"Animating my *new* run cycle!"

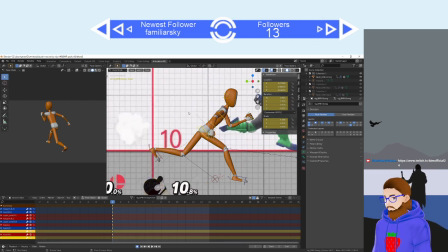1253s
His back is still a little too upright, so what I'm going to do, I'm going to move the hips up a bit, but then rotate the chest down.
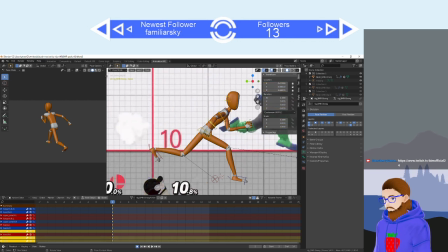Oh, here we go. Maybe.
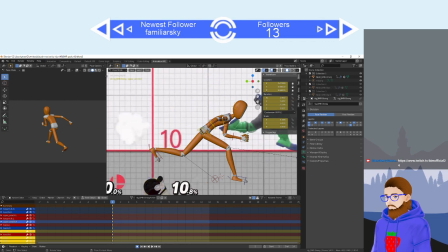Okay, here we go, here we go.
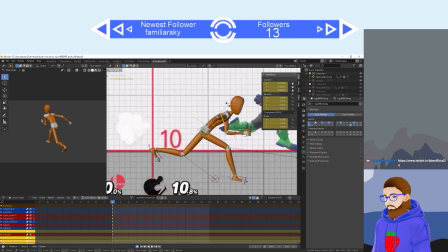1301s
See, the problem is I don't want this guy to be like a hunchback, but I want him to be like bending over as he's running.
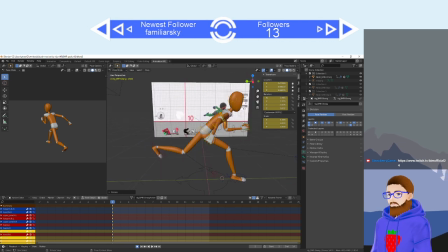1309s
Because I want it to like, I want him to put force into this, you know?
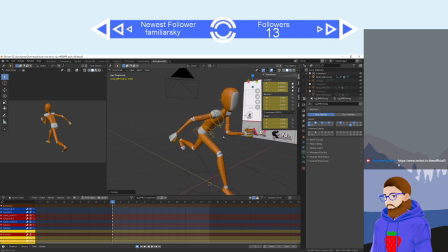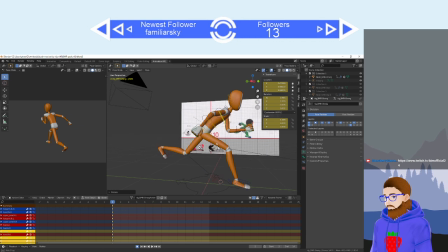1319s
Have some power behind those spindly legs of his.
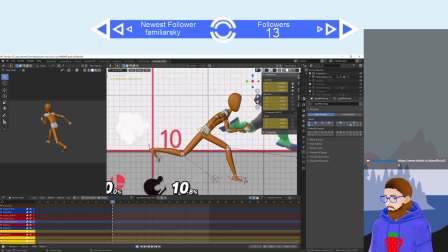1326s
Okay.
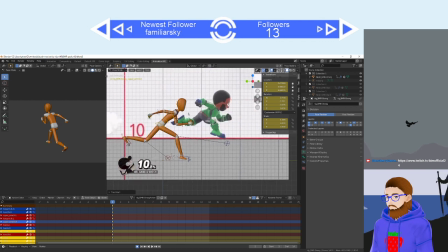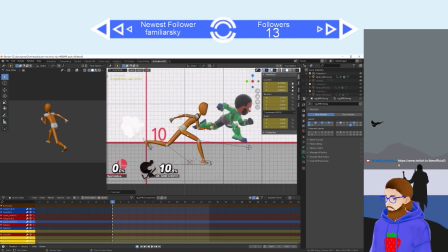1342s
I'd say that's a pretty good pose right there. Okay, with that being said, let's do whole character, or insert a keyframe for the whole character, and move on to the next keyframe, which is frame 4.
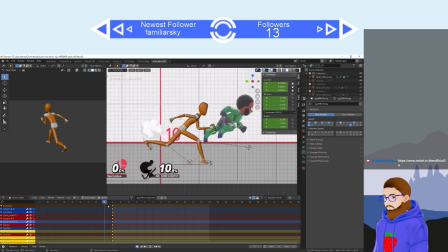Okay, so we were here, up, bop. Okay, so this is kind of the pass-through.
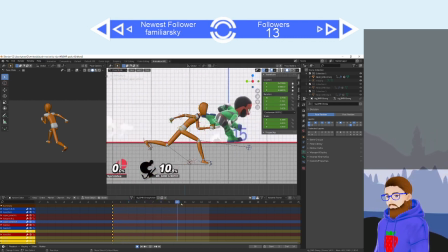1374s
So, largely speaking, throughout this whole thing, he does bend down a little bit, but oftentimes not much. And because I'm wanting this to go pretty fast, I'm not going to move the back and the hips that much,
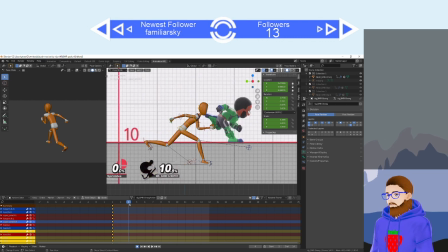1391s
because I'm wanting him to, move quickly and move in such a way that isn't distracting to the player or the camera. So the hips and the chest area and like his basic main body frame and torso isn't going to be moving that much.
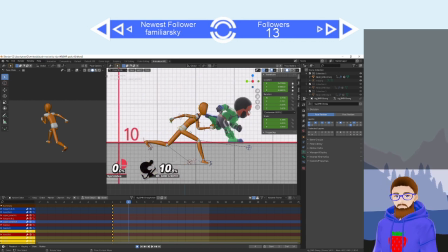1411s
However, his legs and his arms probably will be, just to kind of make the whole animation a little smoother, so to speak, when he's moving at higher speeds. And who knows, maybe I'll put on a little motion blur or something.
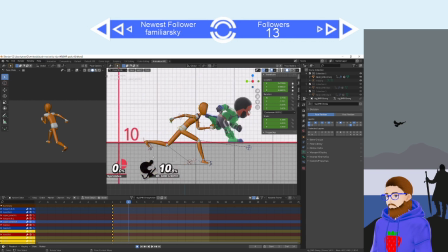1430s
Okay. So first thing we're wanting to do is to bring this foot up to basically where his buttocks is, his gluteus maximus.
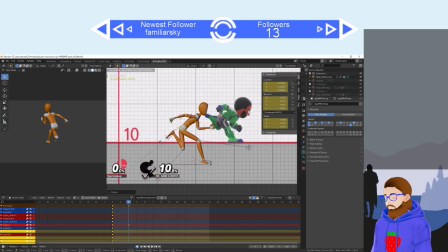And then we want this foot to at least start to...
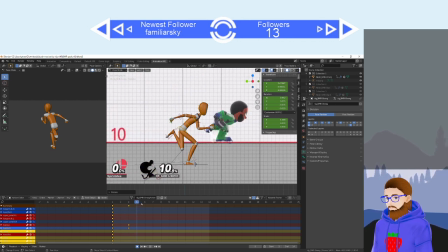1460s
Wait, is that too far? We're kind of approaching on earlier things, but that's okay.
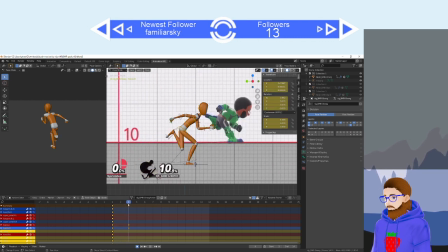1479s
Oh, actually, that's kind of what we want. Oh, interesting.